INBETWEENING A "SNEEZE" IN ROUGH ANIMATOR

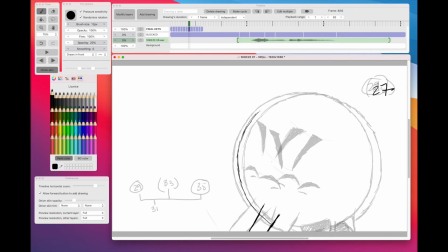All right, that's why I like Arnie character, because he's just a ball head with simple features on it, and it means that it's very easy to work with and to in between. And even then it's not really easy, but it's pretty easy.
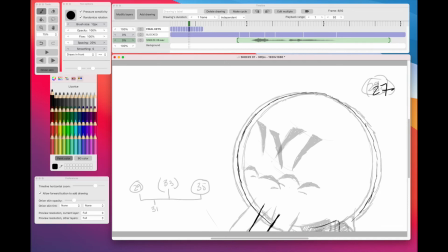And then I'm seeing the mouse going from there to there, so I'm going halfway with that, like that. Head's coming around there, the body's going about there, the body's coming around there. And then I can do this pretty visually.
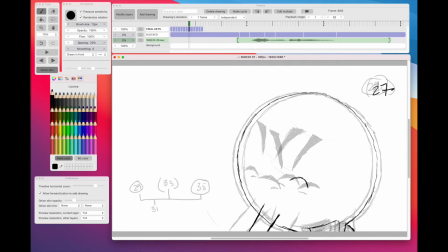The eyes are more or less going from there to there, and more or less from there to there.
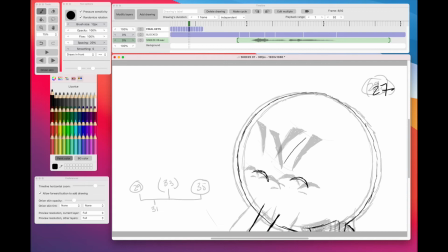Okay, and the eyebrow, I'm totally what we call eyeballing this. I'm not measuring it out in any way. I'm just trying to visually establish where the halfway position is. And if you can keep that pretty simple,
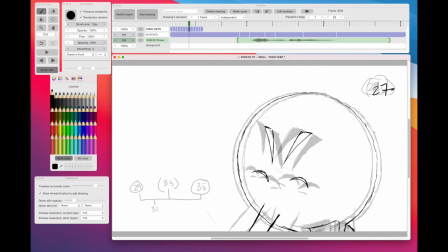as long as you're more or less in the middle, it's going to work fine, because this is kind of big movements here going on. If it's getting very tight, then you have to be much more accurate. But as long as you're in a ballpark of getting this in between correct, then all is good.
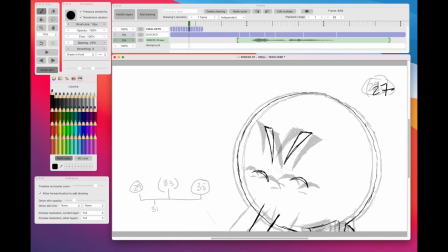The tongue, I forgot to put the tongue in there. But yeah, let me just take the onion skin off and double check everything. It looks like it's moving fine to me, so I'm just going to strengthen it all up.
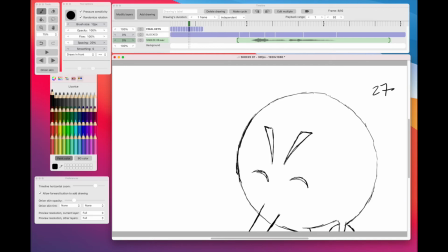Now, of course, it's no good playing it back to full speed and expecting to hear the track, because we've taken it off all the sync points at this stage. So we can't play the track with this.
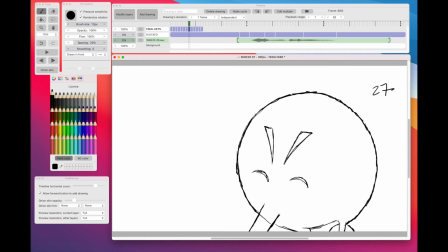But as long as our pose test or our animatic was working fine and in sync with it, there's no reason to believe that once we repurpose all this, put it all back into its correct order, when it's in between, it should automatically slot in, except the very first part, in which case we have to slide it into place.
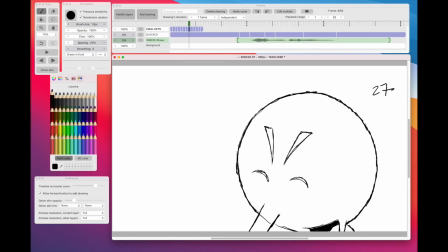But there should be no reason why this doesn't work perfectly with our soundtrack. But in the meantime, it seems to be working fine with what we got, and I'm just
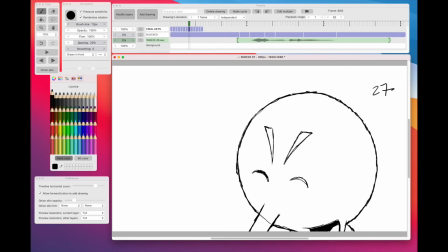blackening this in enough for it to read when we play it back. Just darkening the eyebrows so that we can follow them more easily when it's playing.
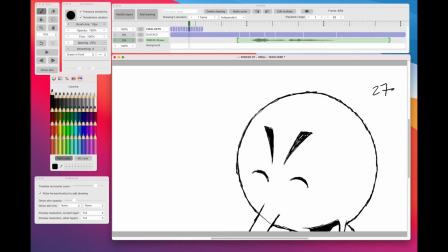And remember, I've drawn these eyebrows with a slight curve to them. See that? They're slightly curved. That's because it's on a sphere. Remember, the head is a sphere. It's not a disc.
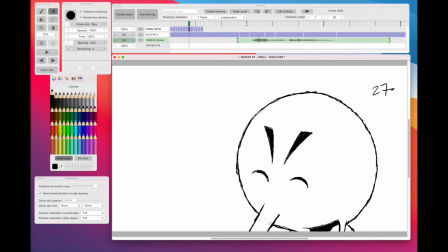So everything you draw on it has to kind of have a feel of wrapping around that sphere. And that's why I put a slight curve to the eyebrows. All right, so if we now look,
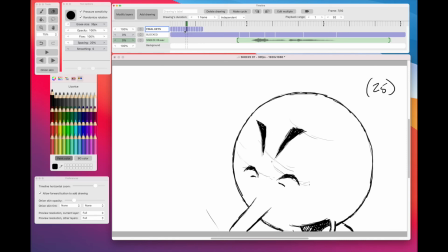see, now we're getting a nice, this is where the smoothness comes in when we do our in-betweens.
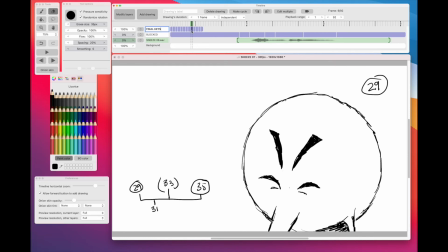All right, guys, so I've got to 29. What I'm going to do, well, maybe I'll do one more, because this is a big move. From 29 to 35 is a big move, so we have to accommodate that. Remember, the action is coming down and then suddenly it's going to be going up.
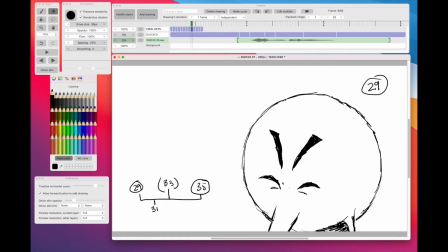So when I do this in between, I'm not going to draw a straight in between up. I'm going to continue it round to the up position. So I need to show you this one.
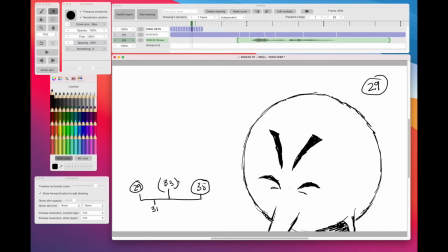So 29, we're going to go 33 is our first one.
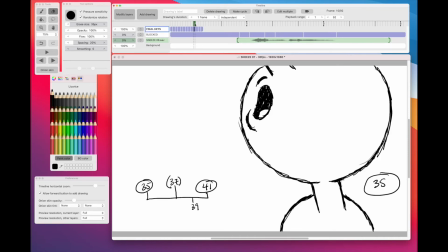And that takes us up to 35. And I'm going to push it a little bit higher than and a little bit round on an arc than I normally would.
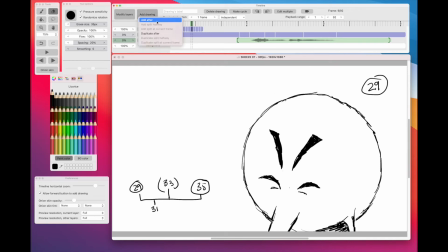So 29, add key drawing, add after, and this is going to be 33.
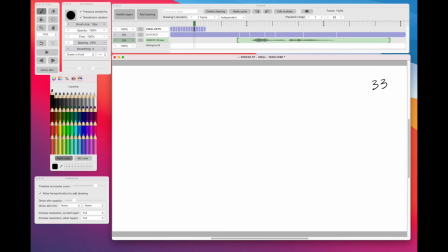Come on, eraser, 33. Onion skin on. So now you can see it's coming from this shape to this shape, and the temptation would be just to draw a circle in the middle, but I'm not going to, because it's coming down this way to this point,
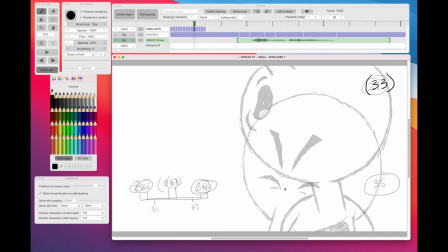and then it's going up that way. So I want to take it out and around. So what I'm going to do is actually put the circle, and this is where I get really roughing out.
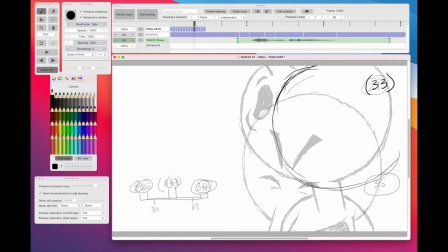I'm going to put the circle out here so that it kind of echoes that arc feeling to it. So again, it's hard to get your proportions exactly right, but I'm roughing it in there, let's see.
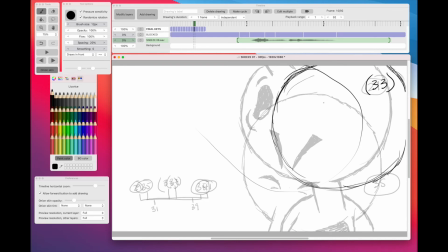And the nose is from down there to up there, so I think we've got to, I'm pushing it up on this one because it's number 33. There's another in between ahead of this, number 31. So I'm pushing this 33 up higher than it would normally be.
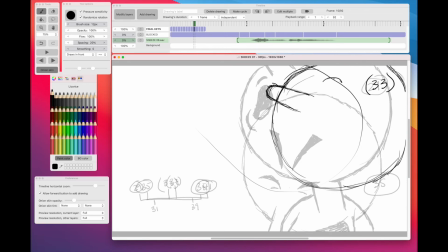The eyes are still closed, so I think I would still have the eyes like this. We'll just see a little bit of the eyebrow just there. Nothing of that one. And we're keeping that mouth open.
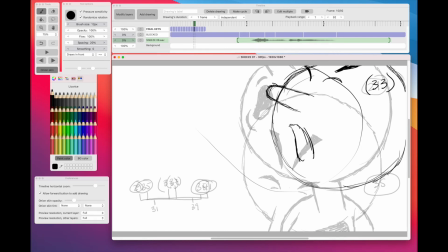We want a nice big, because it's a big sneeze here, so we want to keep that mouth open, keep the tongue in, gives it a point of reference. But basically, whoops, I hit the, let me erase that.
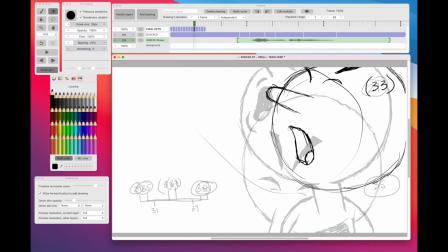I hit the little clicker on the side of the pencil and it held it down and it kept the line going. So yeah, I want to keep the mouth open here.
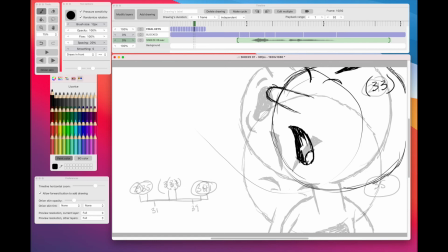And fill it in so that we're aware of that big open mouth, because this is with the ah-choo part. The ah really needs to be big there. Okay, so there's that, and we'll put a little bit of lower lip there.
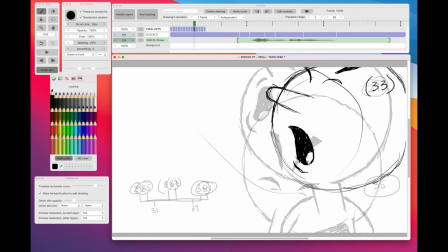Make sure that the head is keeping its consistency there. And then the neck is down there and it's going to up there, so we've got to kind of
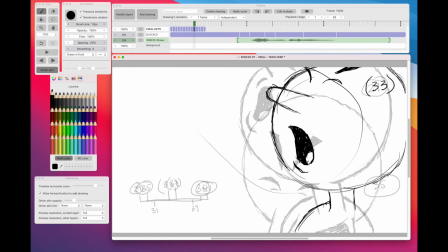guess where stuff's going here, but the body's more or less coming up here. Luckily I didn't get you animating arms and legs and everything on a full figure, right?
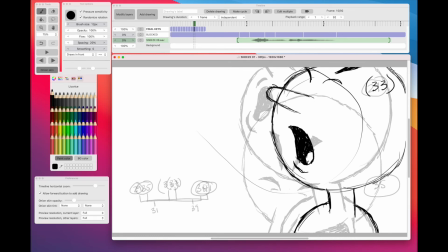And yeah, so that gives us something like that.
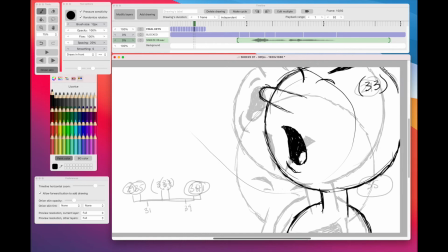It's going off the screen there. Let's see if I got, yeah, I got to the screen edge.
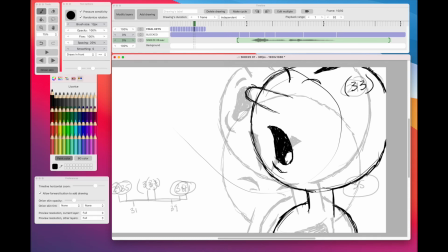Eyebrow, just a hint of it there. Maybe just define the eye a little bit more as a squeezed position. Same here. Draw that in.
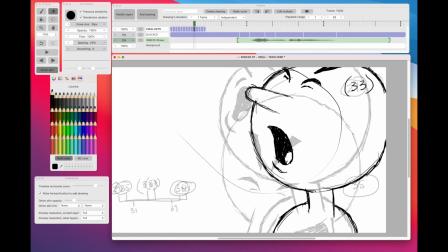Erase the nose part.
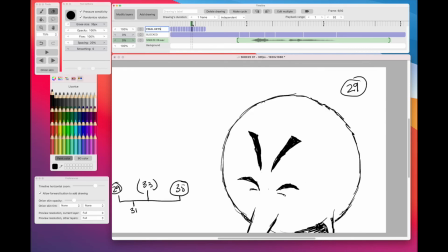So now if I take the onion skin off, you'll see that I've gone, see what I've done there? So I've gone, it's coming down in this direction, and I've just pushed it on over here to come forward again.